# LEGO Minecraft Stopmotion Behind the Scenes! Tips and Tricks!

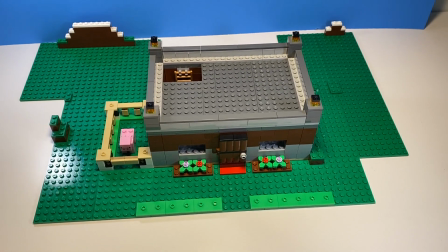Hey everyone, welcome to the behind the scenes video on my newest LEGO Minecraft stop motion.
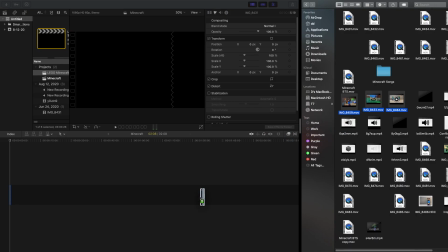In this video, I want to show you my step-by-step process on how I put the video together, as well as some tips that you can apply in your own stop motion films.
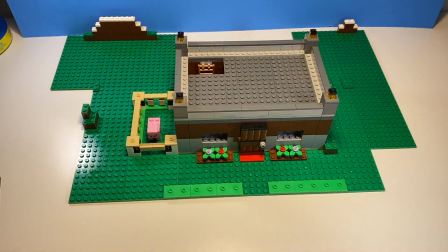In this stop motion, I tried a lot of new techniques for the set building. I did my best to make every shot interesting.
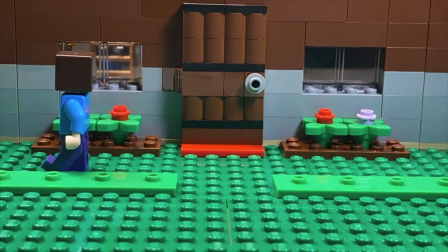A rule I've been trying to follow lately is if every shot looks good, you're gonna have a good looking stop motion.
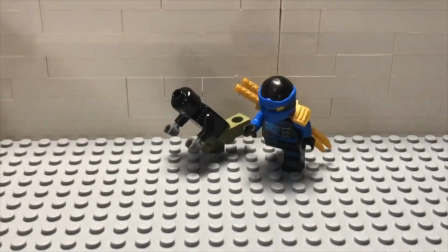In some of my previous stop motions, I would just have a blank wall as my background.
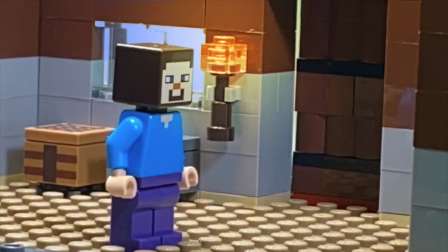But in this one, I put a lot of effort into adding torches on the walls and some other background details.
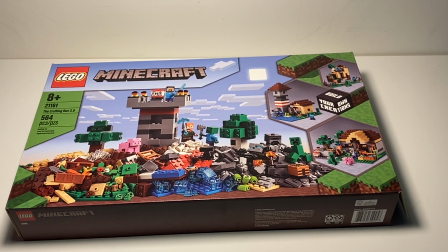For Steve's house, I used the Minecraft Crafting Box 3.0 and constructed my own house not using the instructions.
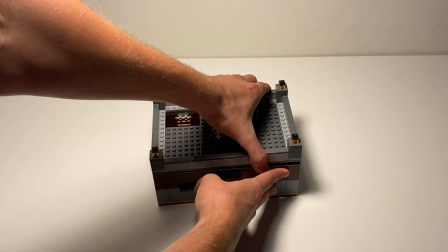I did this in order to make the house modular. This would make it easier to film inside the house.
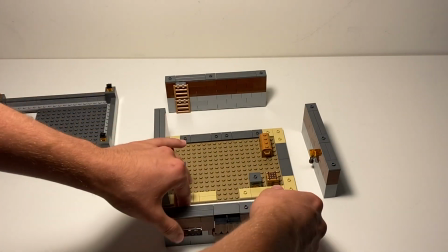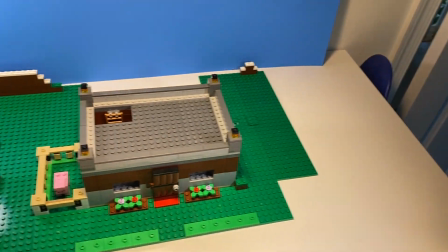When filming this stop motion, I didn't do too much different from my other stop motions. However, I wanted to show more throughout the film.
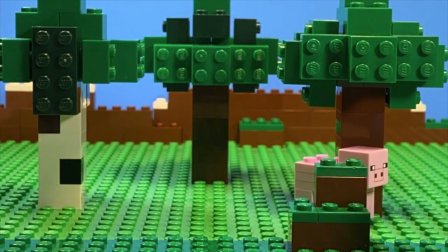This meant setting up camera angles that showed the background and a large part of the set.
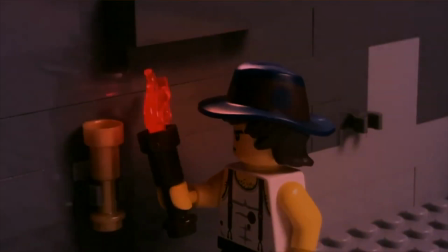I tried to stay away from close-up shots of the characters.
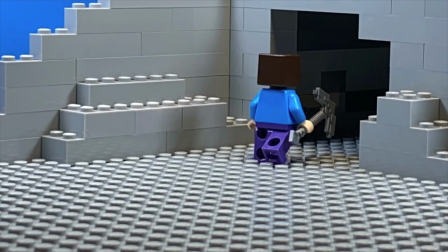Another thing I had to do was make sure that all the character movements could actually be done within the Minecraft game.
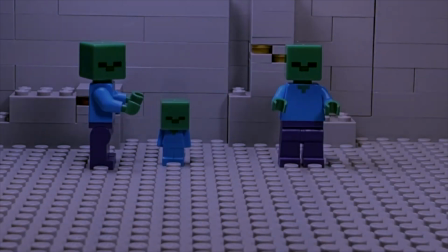I also took some extra time to move multiple figures at the same time to make the shots look a little bit more interesting.
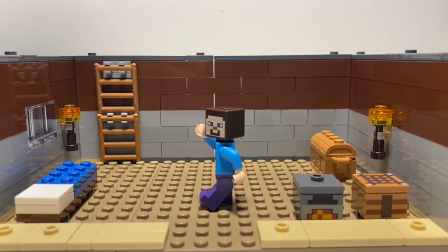One of the most important parts of this film was setting up the lighting. I used 3 lights for this one.
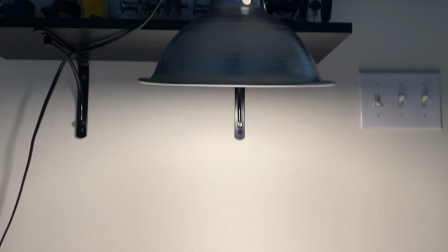I had a main light located above, which filled the set with a lot of light.
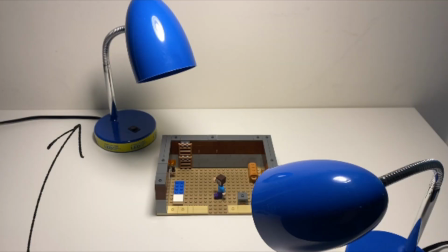Next, I used a backlight, which is intended to separate the characters from the background.
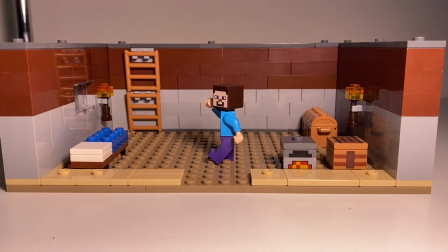It gives it a sort of 3D look. And finally, I used a front light in order to light up the characters' faces and highlight detail.
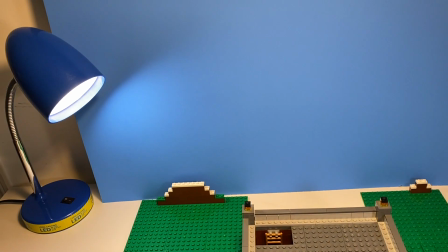I'll take this time to show you the step-by-step process of everything that went into editing this film.
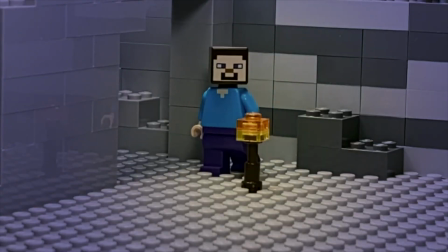Number 1. After filming all the footage, I put it into my editing software, Final Cut Pro.
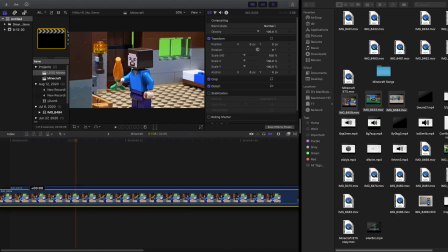Then, I put all the footage in order of how I want my story to go. I then have a sort of skeleton or rough version of how I want the film to end up.
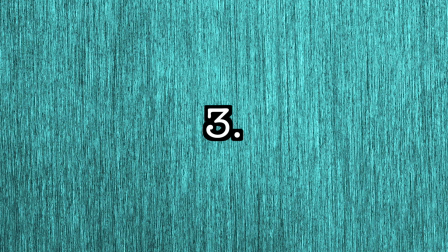Next, I'll go through and edit all the visuals.
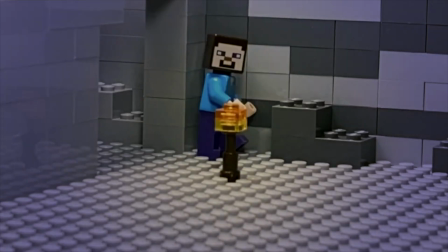This means masking pieces that I use to make characters fly, doing green screen, and using M-Saber to add lights to the torches.
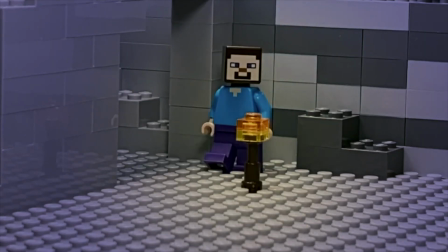For all the scenes in the dark, I didn't actually turn my lights off. If I were to do that, everything would look black and you wouldn't be able to see anything.
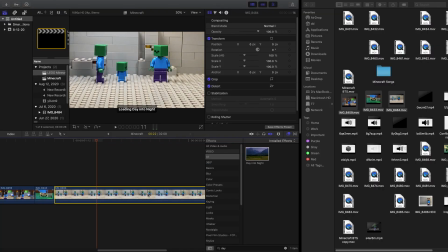Instead, I filmed everything with lights on and used the day to night effect to darken the footage after, leaving me with the detail of the Lego.
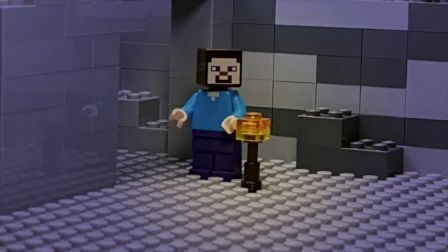Once I have the film looking pretty good, I then add the sound effects. I want all the sounds to be accurate, so I used sound effects from the actual game.
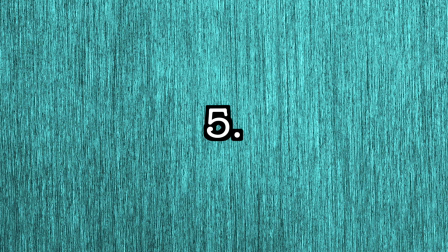And lastly, I added music to finalize the film.
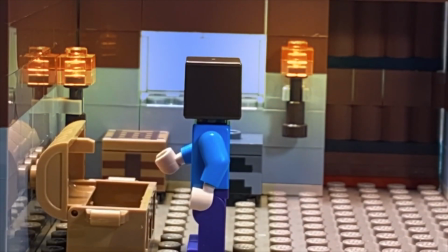This film was not very long, but I hope to make some longer and more elaborate films in the future.
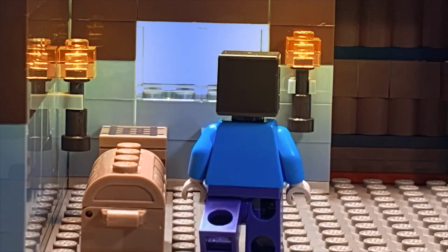This film left off on sort of a cliffhanger, so you can expect even more episodes coming in the future.
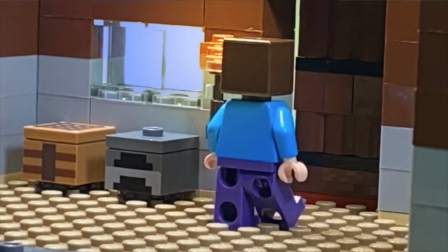I hope you enjoyed the behind the scenes of my latest project, and thanks for watching.